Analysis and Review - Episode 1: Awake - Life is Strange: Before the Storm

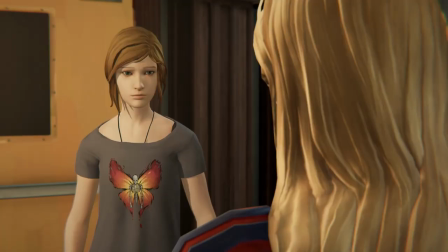(8:02)
In nearly every scene with Rachel and Chloe I always felt like I was engaged in the story I never felt like I was bored or disinterested and I
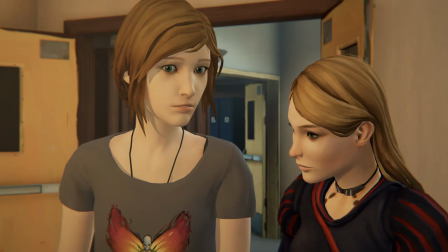(8:11)
was constantly wondering what's going to happen next I also loved just how many emotions Chloe would experience for Rachel throughout the episode.
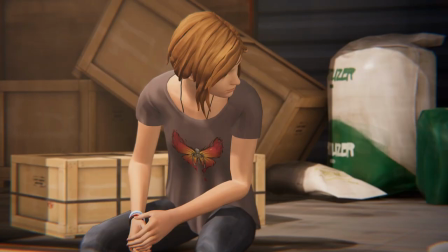(8:20)
Sometimes Chloe would be nervous and not really know what to say, sometimes they would have a general conversation between friends,
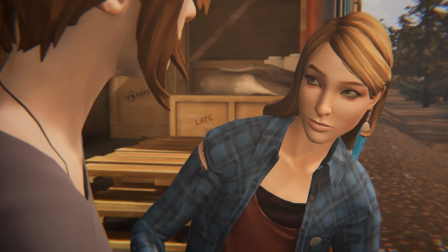(8:27)
sometimes it would be a deep talk and they would open up to each other and sometimes it would be tense.
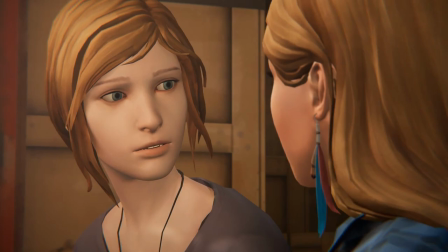(8:33) I'm just not really into touchy-feely shit, but I feel like I can trust you.
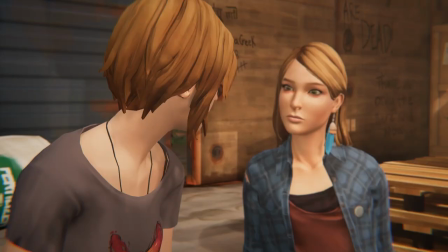(8:39) Yeah, I got on this train with you, didn't I? Fair point.
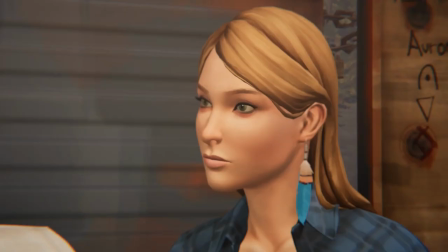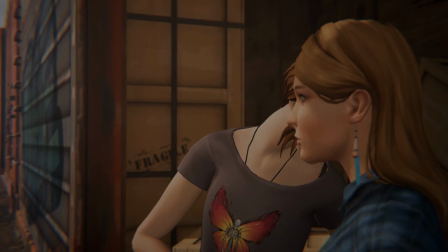(8:51)
I have a feeling that won't be the last intense scene we have with these two, and I'm so hyped.
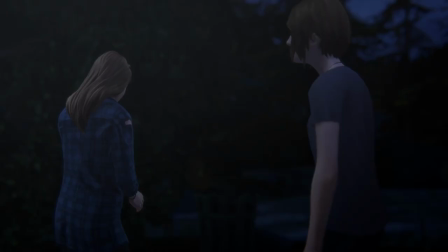(8:57)
So, that's definitely one of the highlights of the writing for Before the Storm,
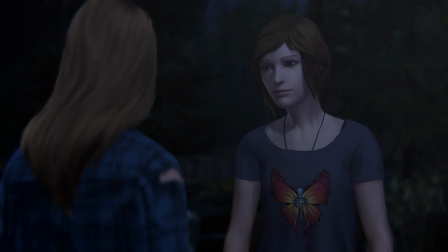(9:02)
combining all of these elements to create a really compelling tale of two people bonding and discovering something special.
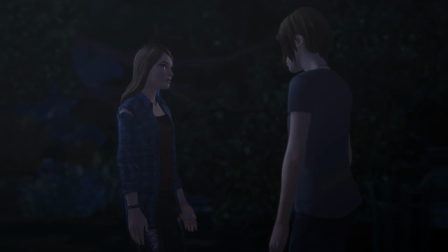(9:09)
But there are low points for the writing as well. One of the things that really bothered me was Chloe's monologuing.
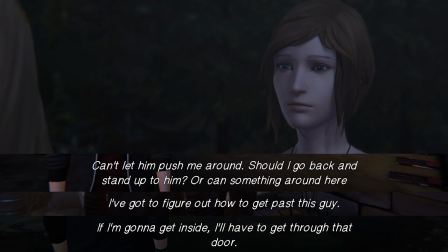(9:15)
Every now and then Chloe will think something to herself about her next objective to push the players who might be a little stuck And I get why they have to do this,
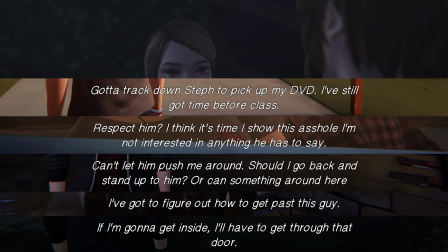(9:23)
but I really feel there should be a better way.
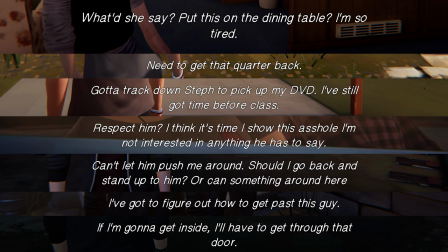(9:26)
Her monologuing about her objective is very world-breaking and is one of the main things that took me out of the experience.
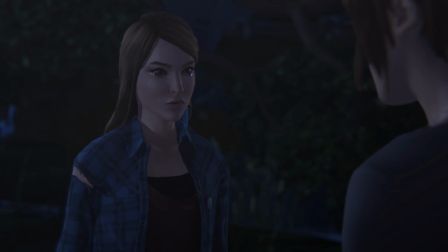(9:33)
They're things a normal person would never think of at all. This sort of thing can be really damaging to the character of Chloe.
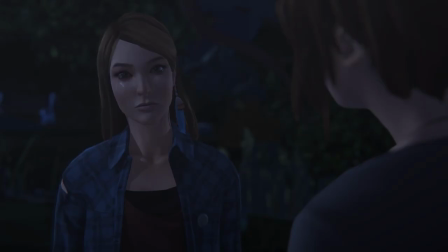(9:40)
Deck Nine are trying to showcase Chloe as this real person, going through real pain and experience,
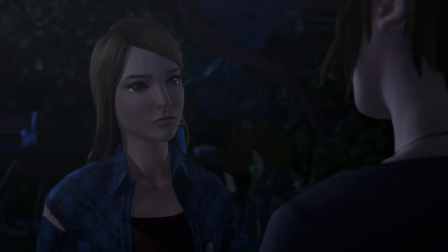(9:46)
and they do a really good job of it, and then completely wash all of that away when Chloe will break character to tell people what they have to do.
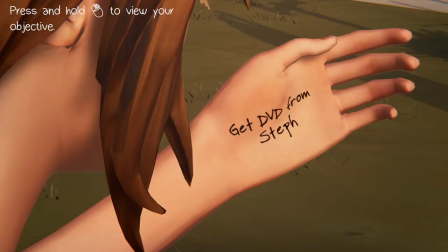(9:54)
They even solve this problem themselves with Chloe writing on her hand what she has to do, and this mechanic is even addressed by Chloe in the game,
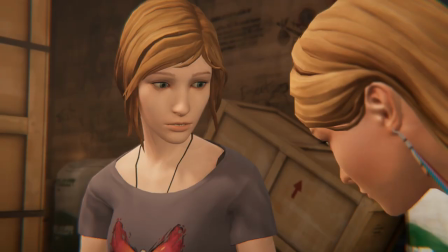(10:02)
which makes it even more grounded and gives an insight into a part of Chloe who wants to stay focused.
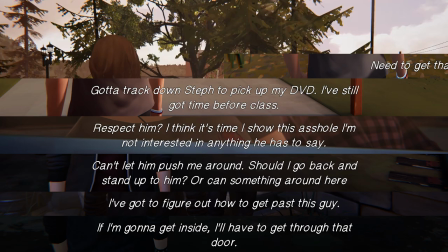(10:08)
So I really don't know why this sort of thing remains in Before the Storm.
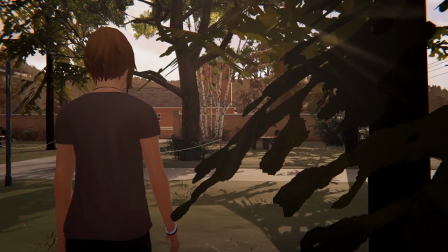(10:12)
The writing for some of the more minor characters was also something that was carried over from season 1 in
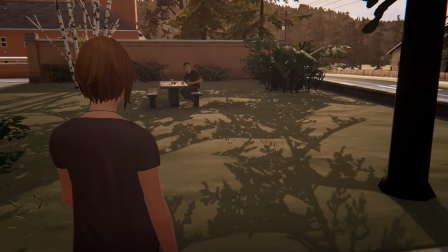(10:18)
that I either didn't feel back connected with the characters or feel that they weren't as fleshed out as I'd like them to be,
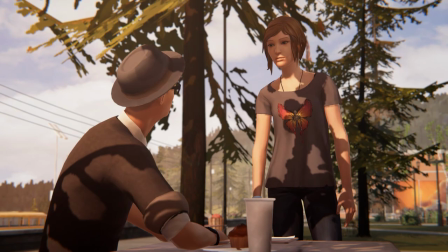(10:24)
or a combination of both. I did not at all enjoy anything that Evan said,
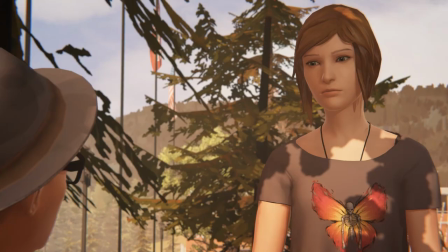(10:30)
he just seemed so stereotypical and it felt like there was never anything deeper to his character other than just stop fires.
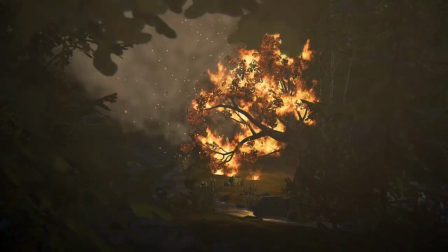(10:37)
It It feels like the developers were just trying to foreshadow the whole Rachel starting a forest fire thing and didn't really do anything much else for his character.
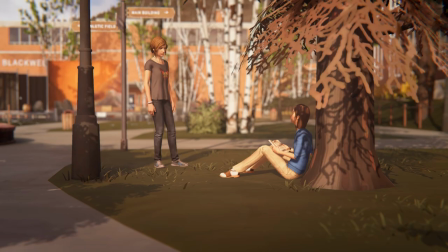(10:44)
I also feel the same way for Samantha. Her dialogue just sort of said, hey, I'm weird and shy.
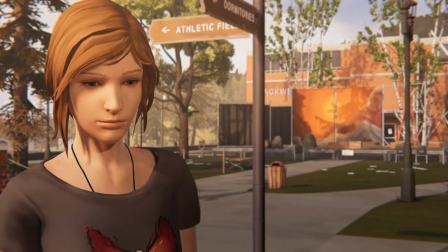(10:50)
She basically just comes out and says this and that was pretty much it.
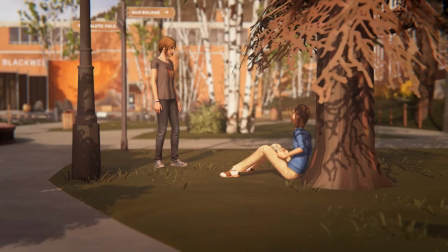(10:54)
We do have a more interesting interaction with her when Nathan comes into the picture and I'll get into that soon but I would still call the writing for her kind of weak.
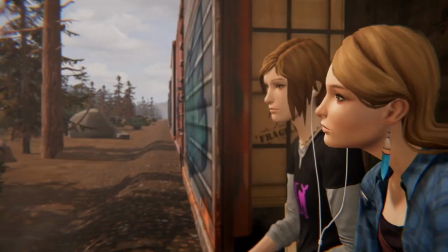(11:03)
I do get that the focus of this game is Chloe and Rachel,
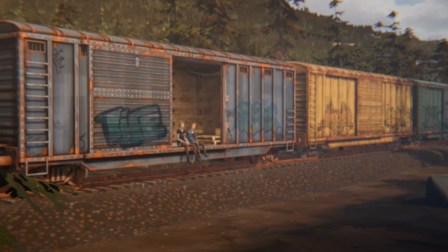(11:07)
and you can't really put an entire character's backstory in a five-minute conversation, but I wish there was something more to these characters rather than just stereotypes.
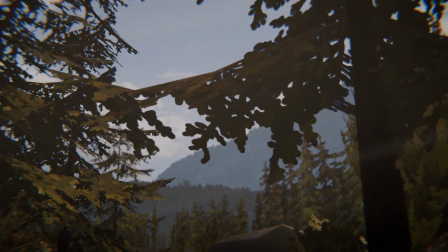(11:16)
Luckily, this isn't the case for all the minor characters.
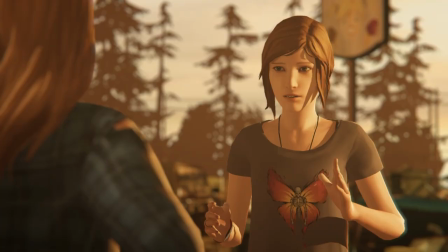(11:21)
Another thing I mentioned in my first impressions video was how good the performance of Chloe was in Before the Storm,
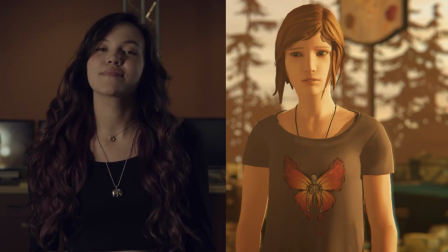(11:28)
but what I didn't mention was Rihanna DeVries, the actor voicing Chloe in the game.
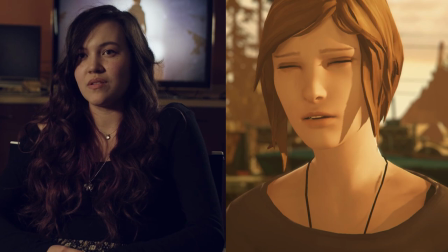(11:33)
As I mentioned before I had my doubts about Rihanna from a few of the previews that were released But as
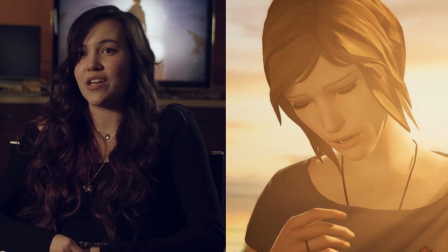(11:39)
I played through the episode it became less of an issue And I eventually just forgot that there was a different voice actor,
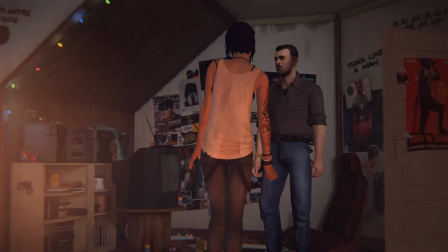(11:45)
so everything was fine But going back to the original Life is Strange and hearing Ashley Birch's voice again It became apparent again that they are
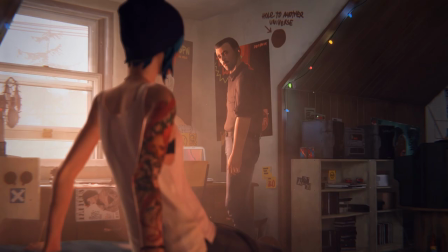(11:54)
different voice actors And then I kind of felt that Rihanna's Chloe was kind of missing the mark not in terms of performance But just in how Chloe sounds.
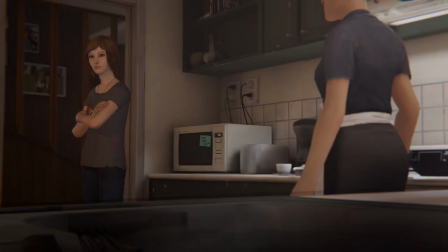(12:03)
I think as we go through the next two episodes This is something I'm going to go back and forth on.